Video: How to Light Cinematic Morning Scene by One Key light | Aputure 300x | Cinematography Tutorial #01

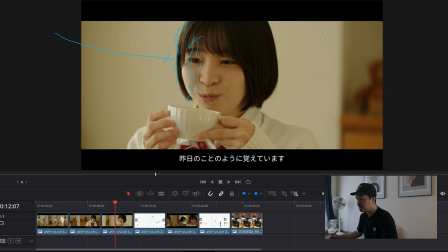And I didn't put the negative fill at this time because this commercial concept is happier atmosphere and a more brighter image is required,
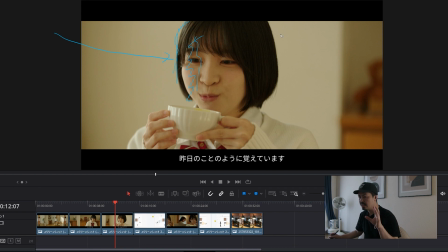so I didn't put the negative fill. I only used the natural Aputure 300 for the key light. Alright. And then go to the wide shot.
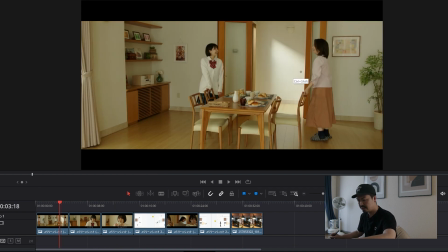The wide shot is gonna be as usual, adding some more depth of the scene. So depth is this shape light to the background.
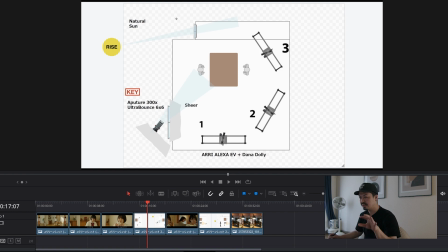I prepped this kind of pre-production seat.
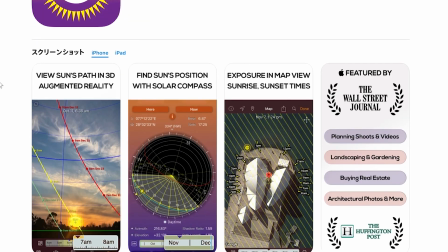I used the Sunseeker. That is a pre-production application for the filmmakers.
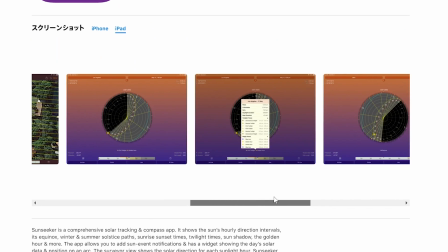And then Sunseeker can find out the sun direction, the sun angle, and exactly the shooting time.
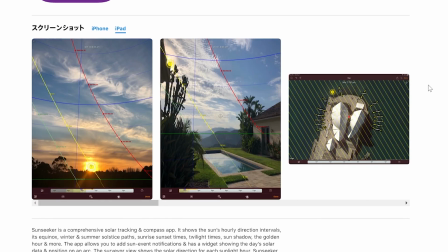So I simulate this sun direction and the angle.
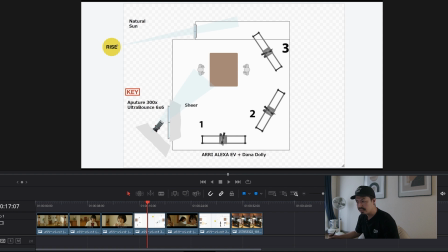So I can get the super nice natural sunlight from this window. And why I use this sunlight? Because I cannot put the light this location.
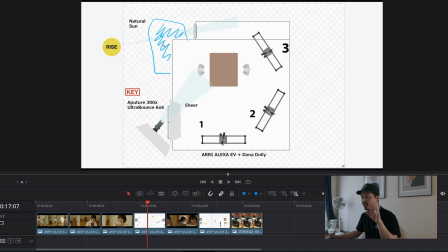So there is no space to put the light to the this window. So I should use this sunlight, right? So the calculation, then find out the sunlight direction and angle.
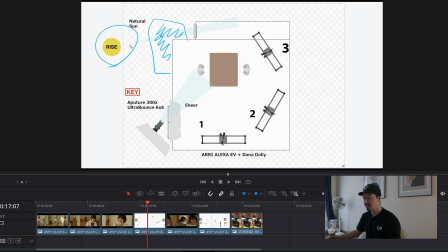This is super important if you want to use this sunlight. So Sun Seeker is super helpful tool to find out this kind of information, right? Beforehand the shooting. Anyway, so this sunlight coming from this window and hit this wall.
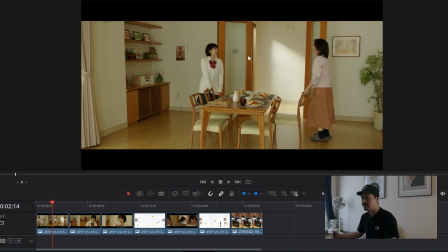Yeah, like this, right? So super simple lighting setup,
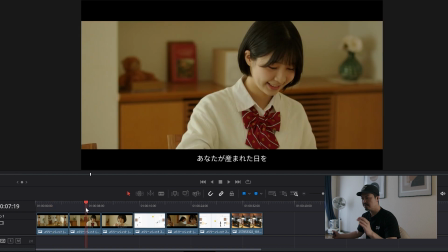but we can create super natural, good feeling in this scene. I want to explain another scene in the same location and at the same time
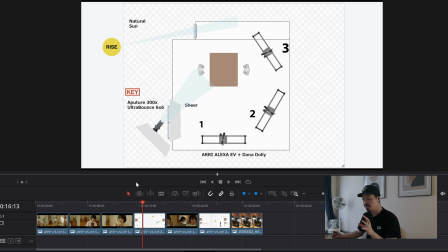because we have to shoot the daily life of this family.
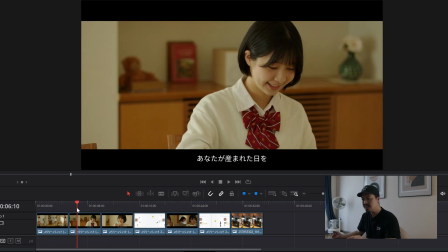So these scenes are the morning shot, enjoy the breakfast and a meal, and then talking each other and laugh at each other.
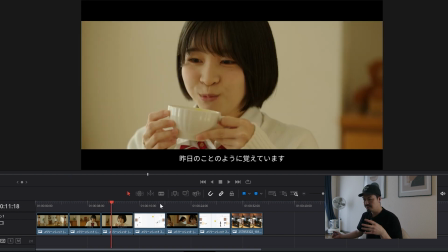And also we have to shoot the evening scene in this location at the same day. So maybe this morning shot is actually morning time, maybe the 8 a.m. or 9 a.m. and we have to change
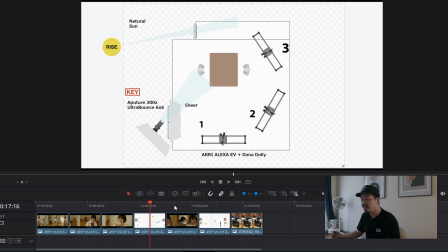this lighting and we recreate the evening lighting at the morning time.
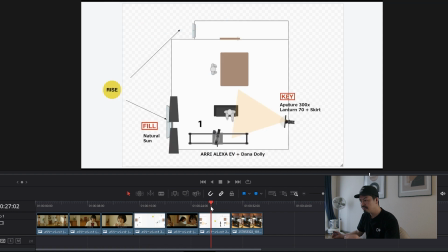So the overview is here. We move this aperture light to indoor this location, this spot, and I put the aperture runtime 70, press SCART.
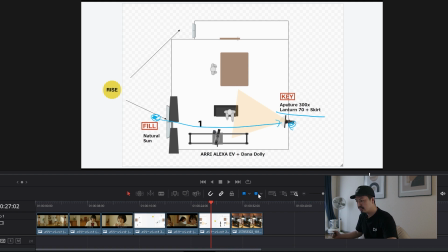So what is this lighting? So this lighting is gonna be like this.
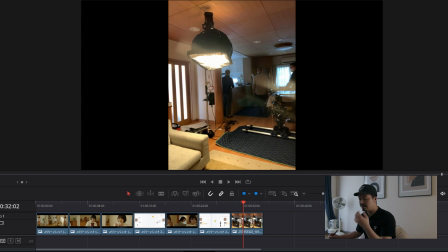So this photo is taken in another different location, but same setup. So here is the aperture 300 and put this aperture runtime.
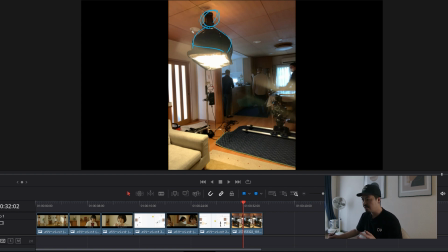This runtime makes super soft light without any equipment, right? So I recommend this super simple but big soft light, and I will avoid the spread out everywhere from this runtime.
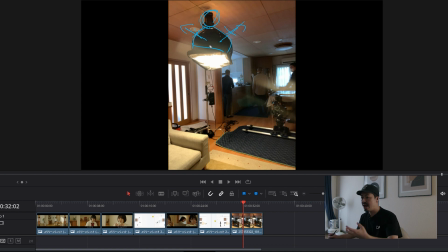I want to kill this spill out this lighting source. So I put this SCART because this aperture runtime set has this runtime includes the black SCART.
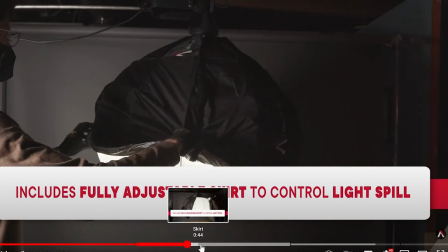So I use and then I set these kind of style, right?
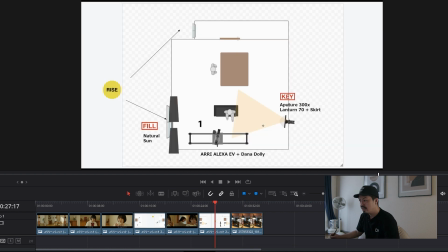This is a key light for the second scene, and I set that this aperture white balance to the 3200 Kelvin, and the daylight is at 5600 Kelvin.
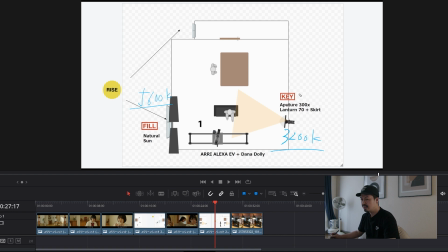So I change this Kelvin, and then this makes some tungsten feeling light, and then this light hit toward the main actor.
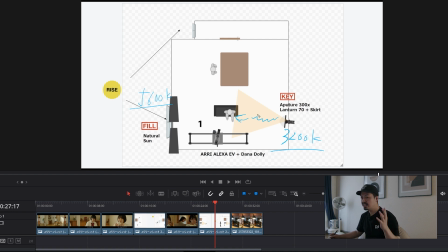She's the daughter, right? So this is a mainly change this setup for the evening scene. And then there is a problem. The problem is we have to avoid this super bright sunlight
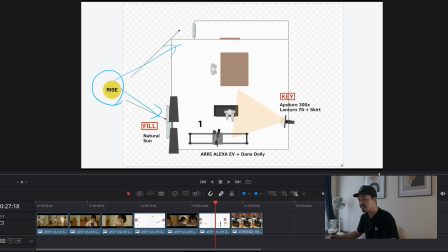toward the window because this scene is, I want to express the evening. So evening is no sunlight coming from the window, so I should kill this sunlight.
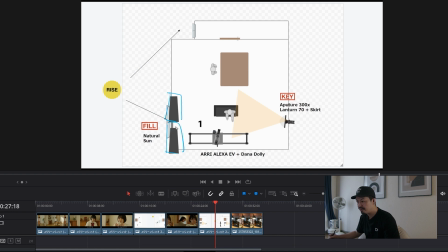So I block the sunlight using these kind of negative, and they attach this like a cotton. I create this kind of margin because little spread out your sunlight and hit the little hard left side.
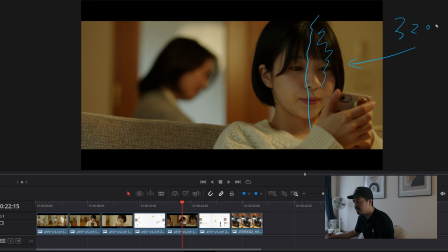This side is from the aperture key light. This is a 3200 Kelvin, and the left side little bit spread out from the window, and then this hit the hard this side, and this makes
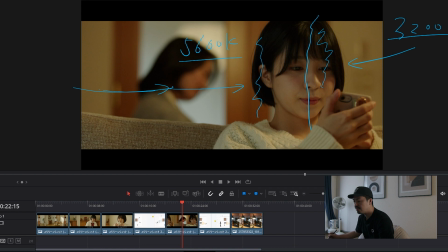5600 Kelvin. So this is super nice evening scene, and then you can create this kind of feeling simple, and this is super easy, and I choose this super simple white because one is there is no time and then resources around this location, so we have to move the quick. It's like a land again, and we have to check the footages and then go to another location. So this one key light lighting is super nice way to capture this natural scene. If I have a time, I want to more adding the little bit practical light or something, but fair enough. Lighting, I guess, even if this kind of simple light, if you use the ARRI Alexa sensor, maybe you can capture the gorgeous image. So yeah, I used a lot of gears, a lot of cameras, but if I used the DSLR camera and I shot the same scene in this location by using the DSLR, maybe there is huge difference. Huge difference between the ARRI camera and the DSLR. So in my channel, I want to talking about the ARRI camera, a lot of things, but this is kind of another proof ARRI's power, ARRI sensor power, right? So thank you for watching. I hope this video helped your filmmaking. Bye.